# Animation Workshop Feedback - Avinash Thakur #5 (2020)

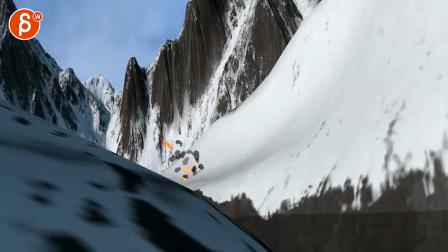[0:03]
all righty let's watch this here in full there's sound all
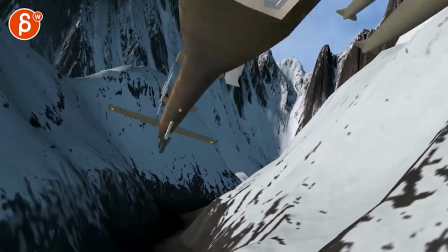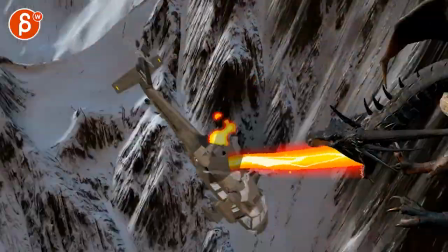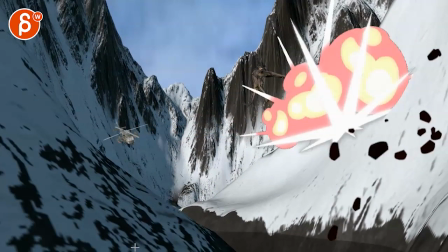[0:22]
right let's turn this off i still feel like at least in my headphones that the levels are over cranked like towards the like
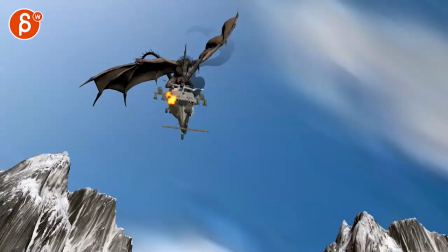[0:30]
there's some bigger elements like here and so on so it's totally up to you what do you want to do with that you are also saying in the email that you're shot here I see
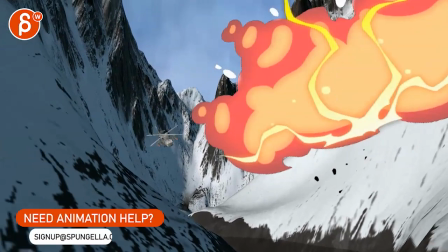[0:42]
you having problems so these are stand-in effects cards unlike the older ones
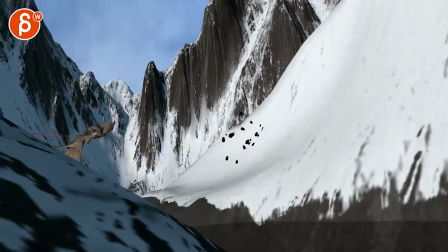[0:48]
all right no that sounds good to me let's watch this again it looked all pretty cool
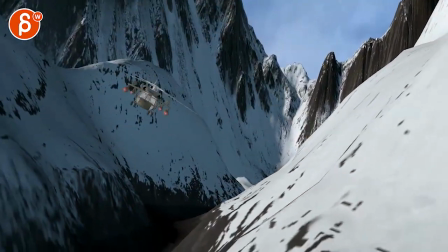[0:52]
that's not cool this
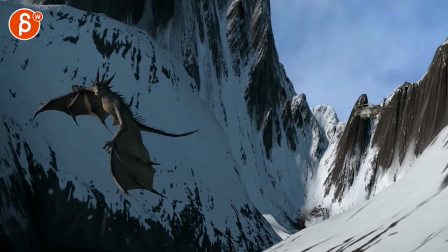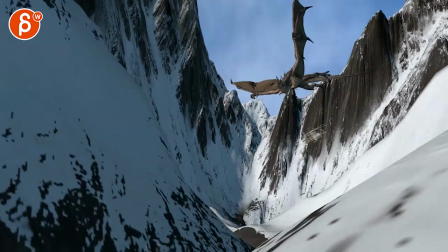[1:06]
one is a bit harsh hold on this is pretty much done i
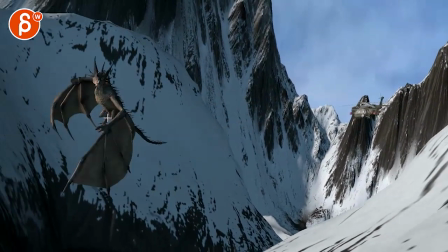[1:11]
just feel i'm gonna be picky about a couple things as it goes up here that head here it's that horribly drawn that wall there right there watch out how you do that you could
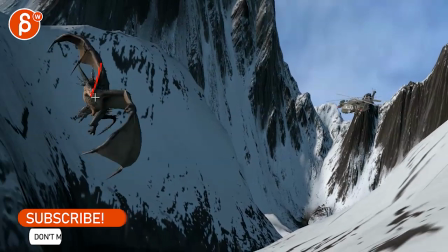[1:25]
have even if it goes either you go up and have a bit more hang time on the head and then down or the head really wants to go down but then rotate down
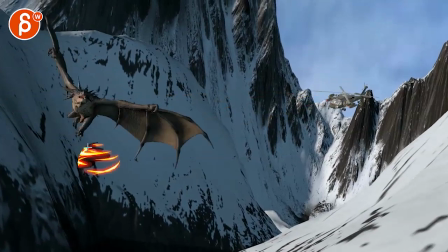[1:34]
the nose so that it really drives down that drew that leading with the head action there because right now it's
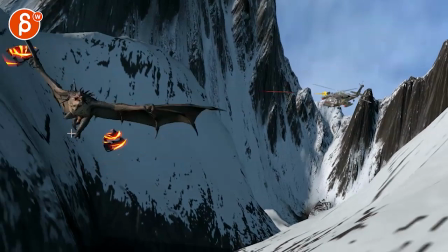[1:42]
a bit stuck in its rotation moving over i
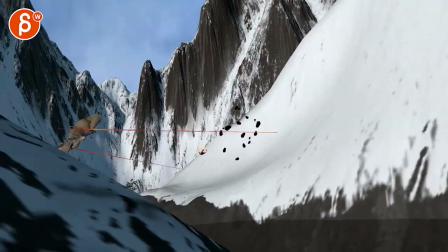[1:50]
think it should be okay to translate this is being getting super picky but yeah
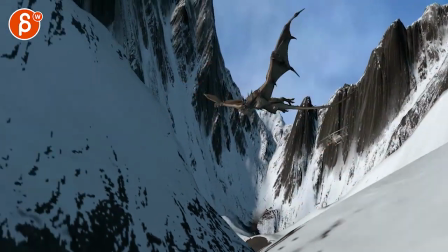[1:56]
i just feel that'll hit there and
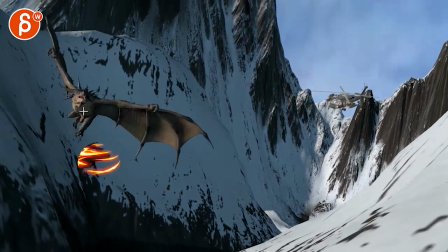[2:00]
then as you go down even there's something where you go down and then it feels like it's a fairly straight down again you
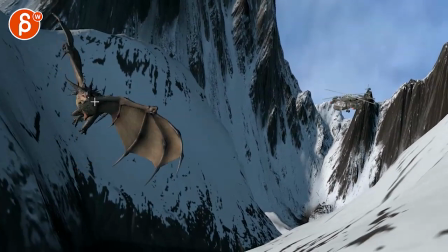[2:08]
need some sort of rotation in there it feels a bit translating just with the head and then it feels like we're hitting a bit of a wall there not that
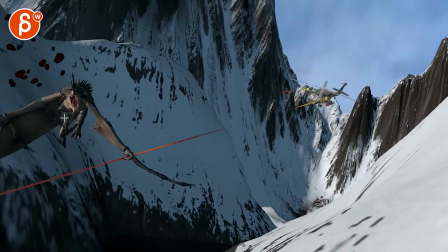[2:16]
but a bit like this and then watch out right through this moment on that up the body and the head all of that moves as one again either you go up and you lead with the head or you have a bit more of a drag on the head there and
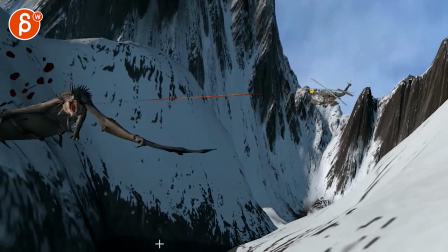[2:34]
then that here I
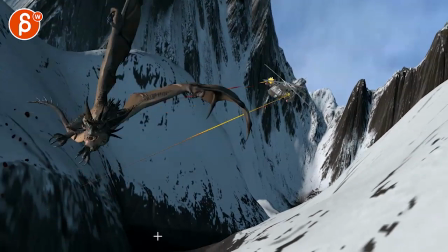[2:38]
think it's okay kind of reacting to that to that bigger drop but there's just something about it dropping this way in this
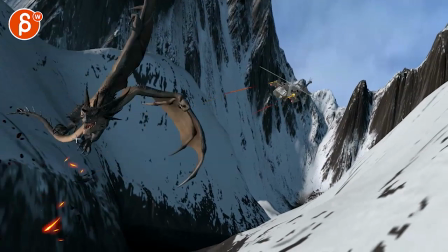[2:44]
head so cranked over looking this way so what is he doing here he does this as an anticipation to go over there I
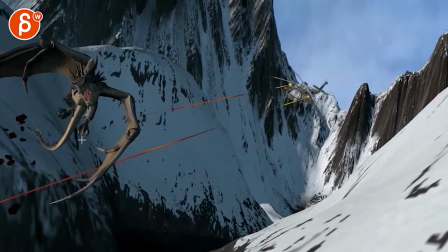[2:54]
think that works so
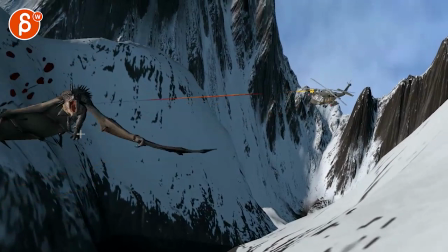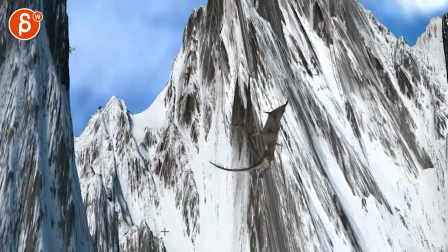[3:01]
cool choppers cool just
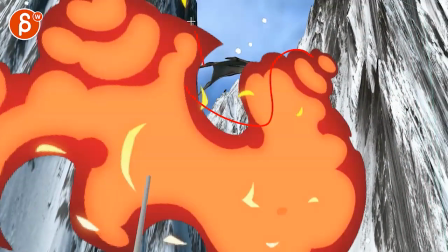[3:06]
watch out that once you actually put in the real cards that they obscure the character as much right and now it's blocking a lot for quite some time.
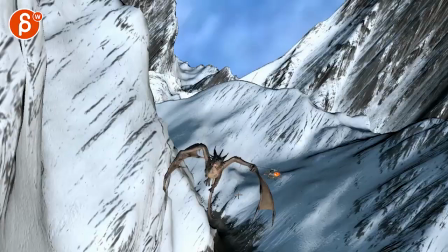[3:13]
So make sure that it's somewhat the same or revisit some areas where we see more of the dragon.
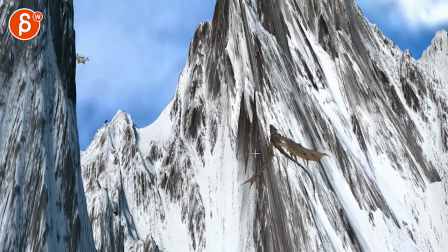[3:20]
There's something right through there. Over there. Right there.
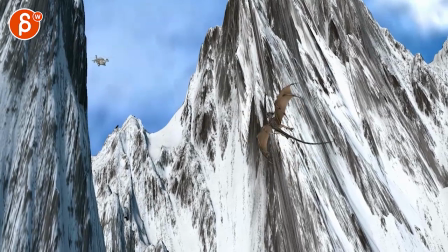[3:25]
It's a translate. As you go up, I guess it drops a bit, but the thing is, it starts to drop a little bit down,
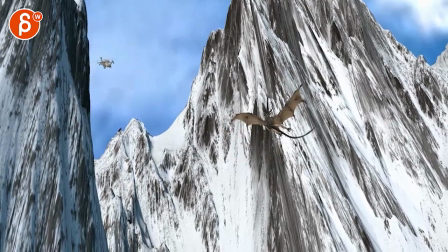[3:33]
but then suddenly drops to the left, and then you have a bit of a one-frame pop on those wings.
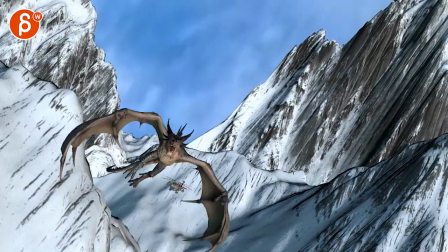[3:39]
Right there. it's suddenly a bit harsh it goes back up that's fine it's just that little moment through there
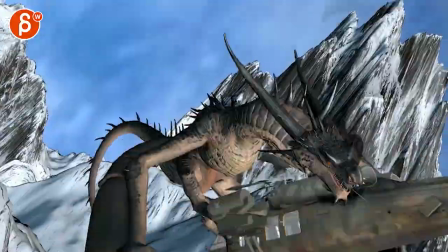[3:48]
right there i can feel it this is probably out of everything the biggest
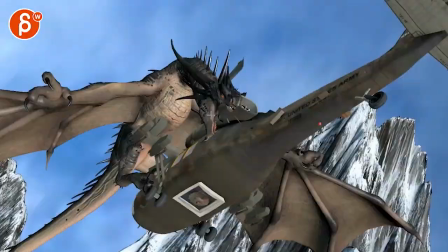[3:55]
thing that stood out to me is this moment i'm just not quite buying the physics and hang time of this
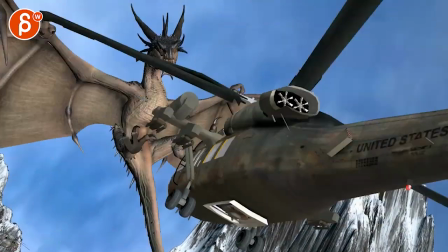[4:01]
up and how it suddenly goes forward here you have up up up up up and then
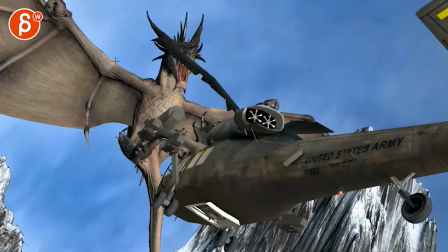[4:07]
suddenly translates over this way and then with that impact visually into the space kind of locks in this area